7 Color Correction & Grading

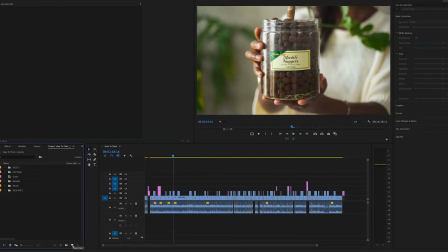8:10 So I'm going to show you how to do that too. To do that, we are going to go down to the new item tool at the bottom, and we're going to click it, and we're going to hit adjustment layer.
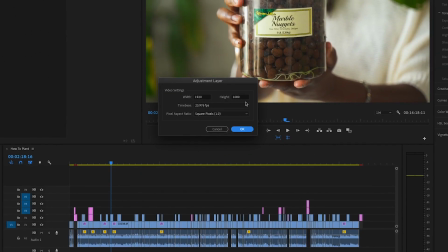8:22 Again, it's going to bring up a box that is basically going to just copy and replicate whatever the sequence is, the settings within your sequence. So you're hardly ever probably going to change that. So go ahead and click OK.
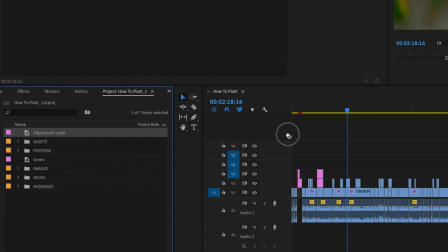8:35 You'll see this brings up the adjustment layer, and we're going to bring it onto a layer that is just above everything we've done.
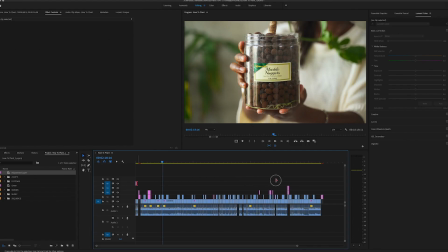8:44 Everything, the whole project we've done, and we're gonna stretch it out to cover the entire project as well. So all the way to the last clip, because we want whatever we do on this layer, again, to affect everything underneath it.
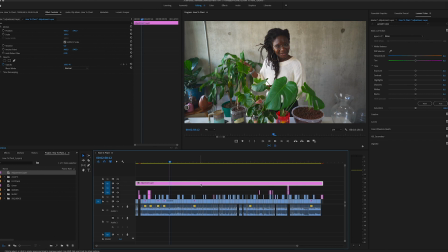9:02 And here, while the adjustment layer is highlighted, we're gonna go to our Lumetri color panel, and we're gonna, instead of playing around with the basic color correction, because we've done that already, we've done that for all the clips,
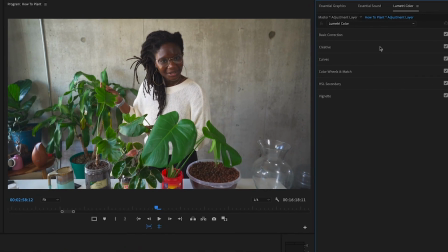9:13 they're good, we're gonna go to the Creative tab.
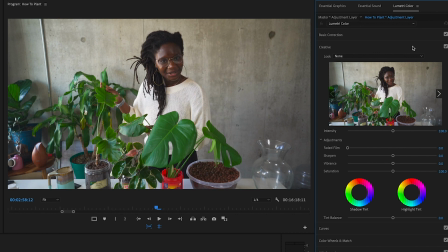9:16 And here is where you can start to play around with giving your overall vibe or color to the footage that you want. And this is more of a style. This begins to be color grading, not color correcting. And this really just depends on what your vibe is, what your mood is. I'll show you a few that I really enjoy.
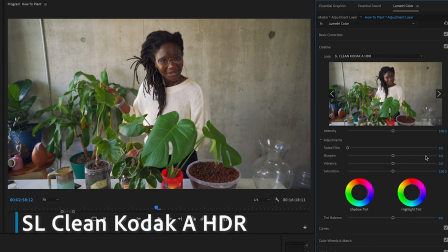9:37 I tend to use clean Kodak a lot. I feel like it looks very good. I feel like it adds a little bit of a softness to my footage that looks really nice. Again, here it is without it, and then here it is with it. And there's a slight tweak of warmth to it that I really like.
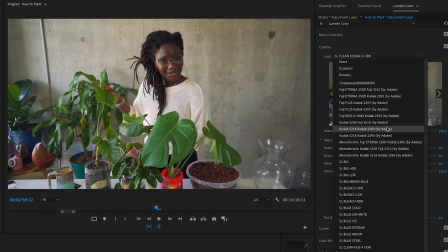9:54 Another one that I play around with a lot is the Kodak 2395 by Adobe.
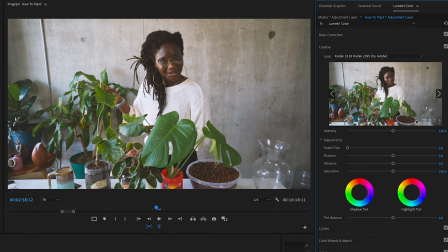10:02 And that gives you a little bit more of this like interesting kind of monochromy, filmy kind of grain. And I'll usually play around with the intensity of it. I'll maybe only have it at like 50%.
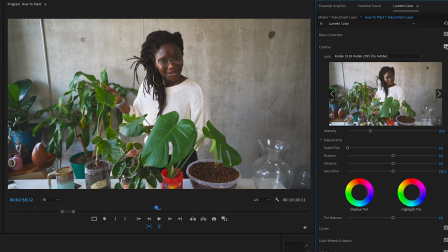10:14 And I tend to like that a lot in some of my videos. And here it is without it. Here it is with it.
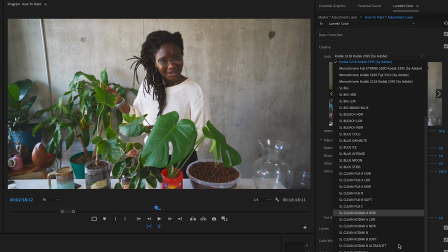10:21 And then another one that I like to play around with too is Clean Codec B.
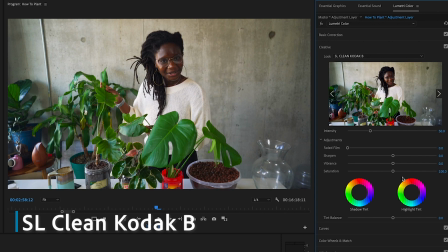10:28 Again, this one feels a little more saturated to me. It really brings out a lot of the saturation and color and really pumps the contrast to an interesting level that I like. And again, I'll play around with the intensity of it depending on what my mood is and so on and so forth.
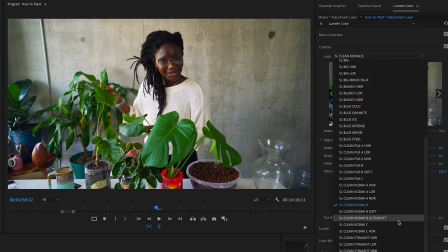10:46 But there's a lot of different looks that you can begin to play around with to really add something
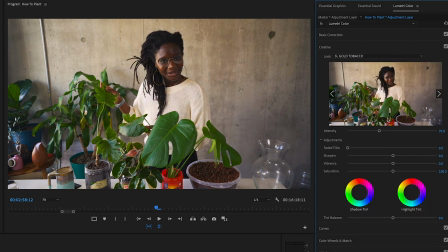10:52 to your footage or give your overall video a vibe of just what kind of mood you're in. One thing I will say is, remember, this is a how-to video. You don't want to go too epic on the color grading, which again is just an artistic preference of how you want the end product to look. You want your color grading to have a purpose. You don't want it to just look a certain way just because it looks a certain way. Are you trying to maybe create a feeling of coldness, like to be cold and to be, you know, kind of scared or something like that? Maybe you bump up the blues of what you're filming. Or maybe you're in a space and you want it to feel warm and inviting, so maybe you play around with one of the looks that is all about oranges and things like that. So make sure you're having some rhyme or reason to the color grading that you add to your footage. Or maybe it's just as simple as, this is a instructional video. I just want to make sure it's balanced really well and I'm lit well and you can see me and you can see what I'm doing very well, and that's it. I just want to create a very neutral look. But you can begin to play around with that, and
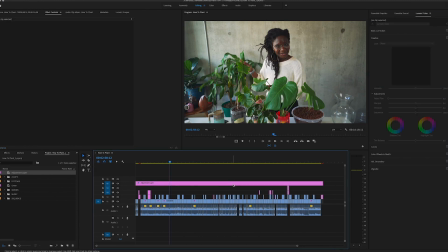12:05 all of the things you do to this creative panel here will just be on top of this adjustment layer, and when you turn it off, it's gone. So play around with that, have fun with it, but again, remember, have some rhyme or reason to what you're doing.